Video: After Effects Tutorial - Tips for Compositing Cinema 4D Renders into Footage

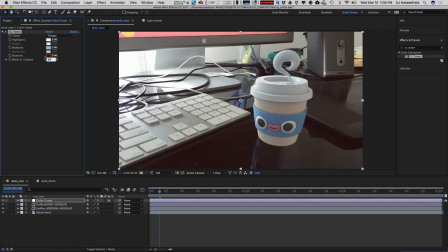And you can see that just a very subtle like color wash of say 85%, we can just turn this on and off. It's very slight, but just having that nice overall cast to our 3D object in our footage helps to unify it a little bit better.
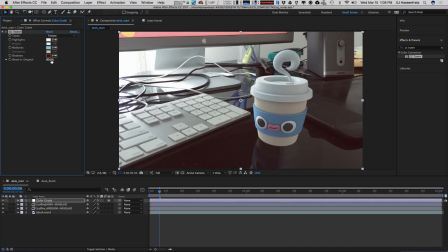So what that actually does too is, depending on what level you use and what your colors are, is it kind of makes it less contrasty. So what we can do to introduce a little bit more contrast is not a converse, a curves adjustment.
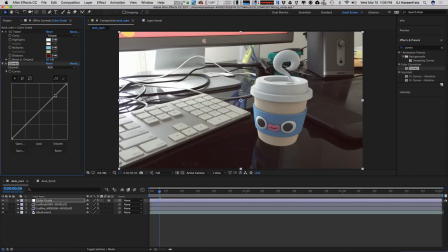There we go. And we'll just kind of do just a very slight S curve on this. Whoops, let's go to our RGB. There we go. So just a tiny S curve.
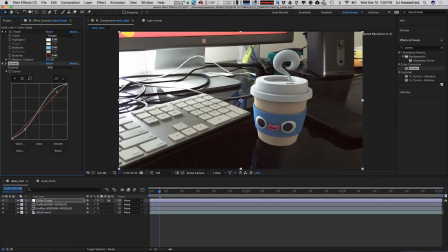So we're just crushing our blacks and upping our white values a little bit here. And maybe just adjust the midpoint here a little bit too. So just adding a little bit of contrast there, upping our highlights here.
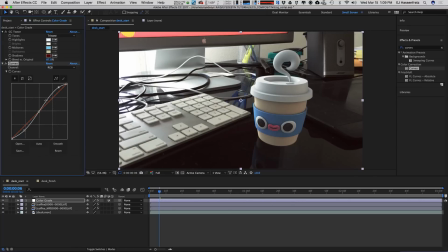And you can see the before and after with that too. So maybe it's a little too dark. And we can even go into individual colors here and maybe introduce, like if we go into the blue,
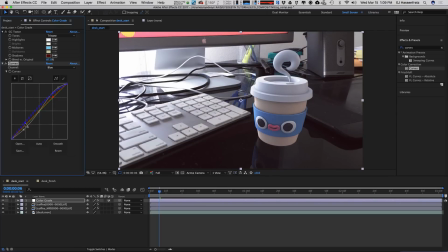we can have a little bit more blue cast happening here. Something like that. So again, curves on and off. It's a little bit too much.
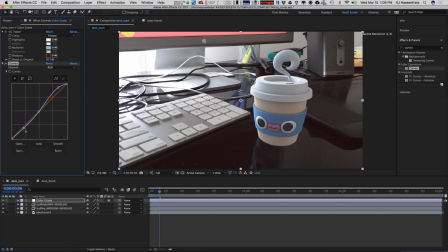And just adjust all this a little bit here. So we can tweak forever. And if you know me, I love my tweaking, so I'm just going to leave that alone. Now what we can do, so we got our toner, CC toner, we got some curves, add a nice little
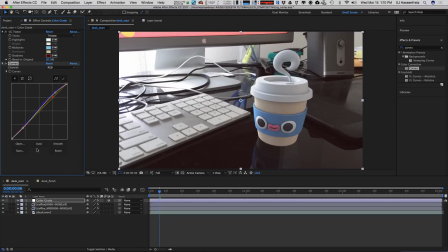contrastiness here. What we can do is then, just like we added blur and unsharpening and noise to our coffee cup, we can actually do that to our whole entire scene to help unify it that way as well. So let's go ahead and just add another Gaussian blur.
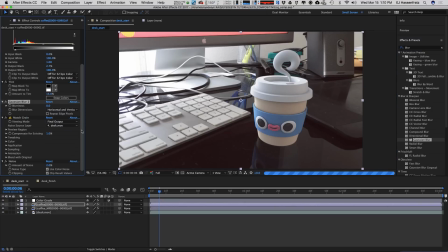And again, we're going to add this, whoops, go to my color grade, there we go. Add a Gaussian blur to our color grade layer. Repeat edge pixels on. And we'll just give like a very slight blur value. Let's actually zoom in here and see how much that's affecting.
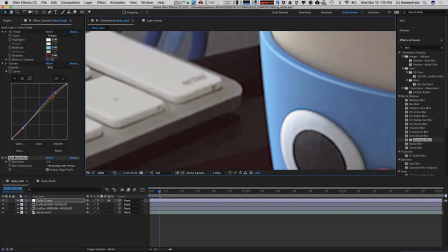So maybe a value of 2. So I like 2. I think a value of 2 is just a pretty good amount. So there's our blur. Let's add some unsharp mask. And again, this is applied on our adjustment layer, so it's going to be applied globally. We can adjust the sharpness here.
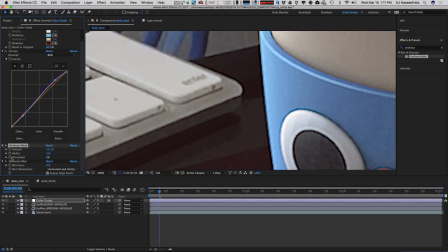So we're sharpening our whole entire scene and then blurring it again.
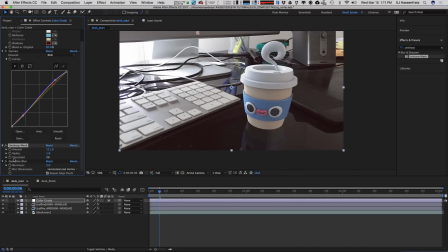Again, helping unify everything. And let's just add some noise, just a tiny, tiny bit of noise. And we'll apply this last, and maybe just a value of like 1. So we'll zoom in here and see.
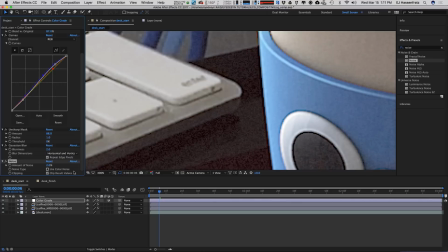1's very subtle, so maybe 2. Well, 2's a little bit too much.
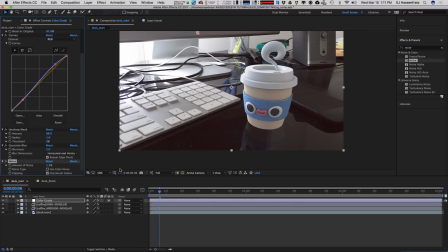Let's slice it down the middle, do 1.5. And we can see what that looks like before and after as well. So that helps to unify our entire scene by doing an overall color grade with our 3D object as well.
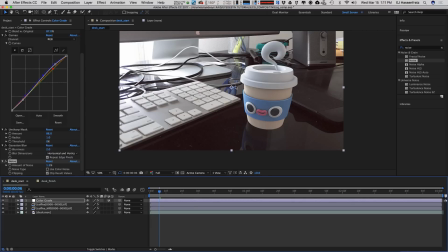So the one final thing, we can tie this all up with a nice little bow, is add a nice little vignette.
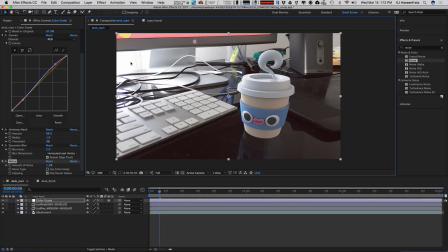And what this can help us do with the scene is, this is just really overblown over here, so it kind of draws your eye over here. So what we can do is add a vignette and try to darken the areas over here and bring the focus to the center of attention,
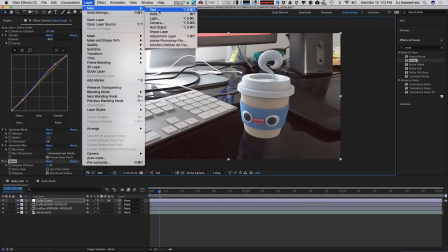the coffee cup over here. So let's go and just grab a new solid. And I'll just get like a dark blue.
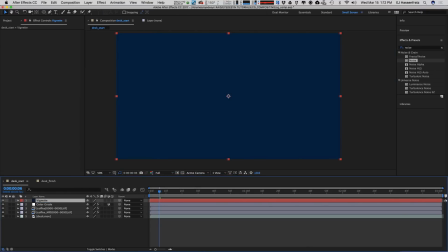And this will just be our vignette. And we'll grab a circular mask and just draw this here.
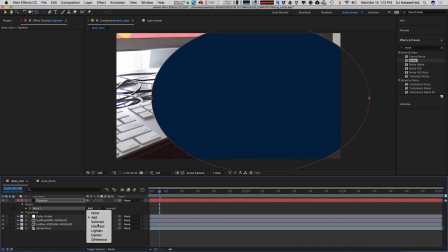And position it over here by our cup. And we'll subtract, hit F to go to our feather controls.
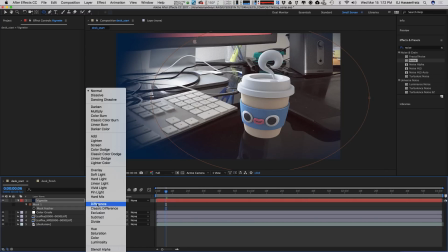And we'll feather this out. And then we'll just apply a multiplied blending mode and darken that up a little bit.
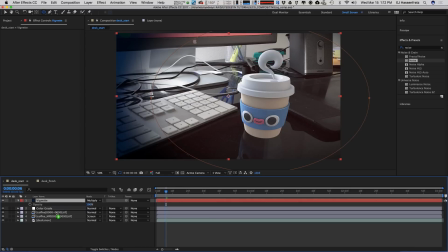And then what we're going to do is actually place our vignette underneath our color grade, so it's actually color graded as well. And then we can just dial back the opacity of this color grade and maybe adjust our mask a little bit here.
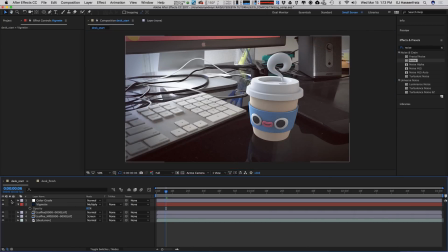You can see before and after there. So that just helps tamper down those highlight areas over here and brings the focus to our little coffee cup.
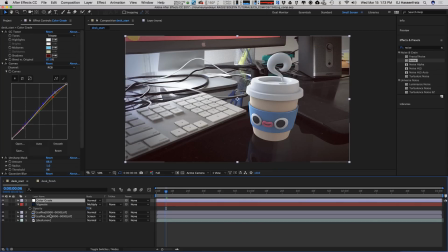So there we go. We used a combination of tints, curves, levels, Gaussian blur. We used some unsharp mask. We added some grain. We added some noise.
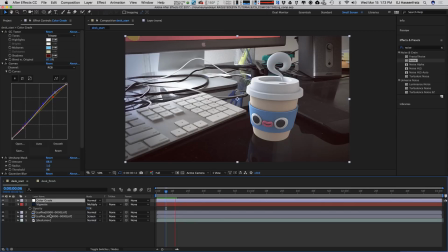And we did those with just very subtle touches and, you know, nothing too heavy-handed with any of these effects that we used. And hopefully you now understand the power of using the combination of the blurs, the unsharpening, vignettes,
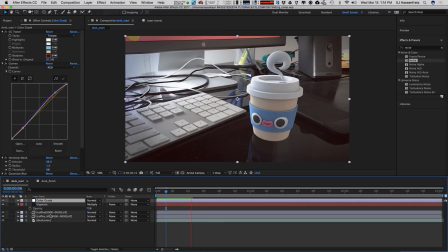grain, noise, and just a little bit of those stacked on together can really help tie your CG or your 3D objects into your footage, even if that footage is a crappy iPhone video of a very messy desk. All right, so there's some handy tips to help your 3D renders look right at home in a piece of, albeit very low quality iPhone footage using some effects inside of After Effects. So we covered grain, noise, blurs, unsharp mask, tints, and color correction techniques to help a little coffee cup character look right at home in on top of some footage of my very messy desk. So if you have any questions on anything I covered in this tutorial, leave them in the comments below. I'll try to get to them as fast as I can. If you create anything using any of these techniques, I'd love to see them. I'd love to see some characters on your work desk, so share them with me on Twitter, Facebook, Instagrams, all that good stuff. And if you like this tutorial, please hit the like button. I'd really appreciate that. And I appreciate you, all of you out there watching this tutorial, and I'll see you all in the next one. Bye, everybody.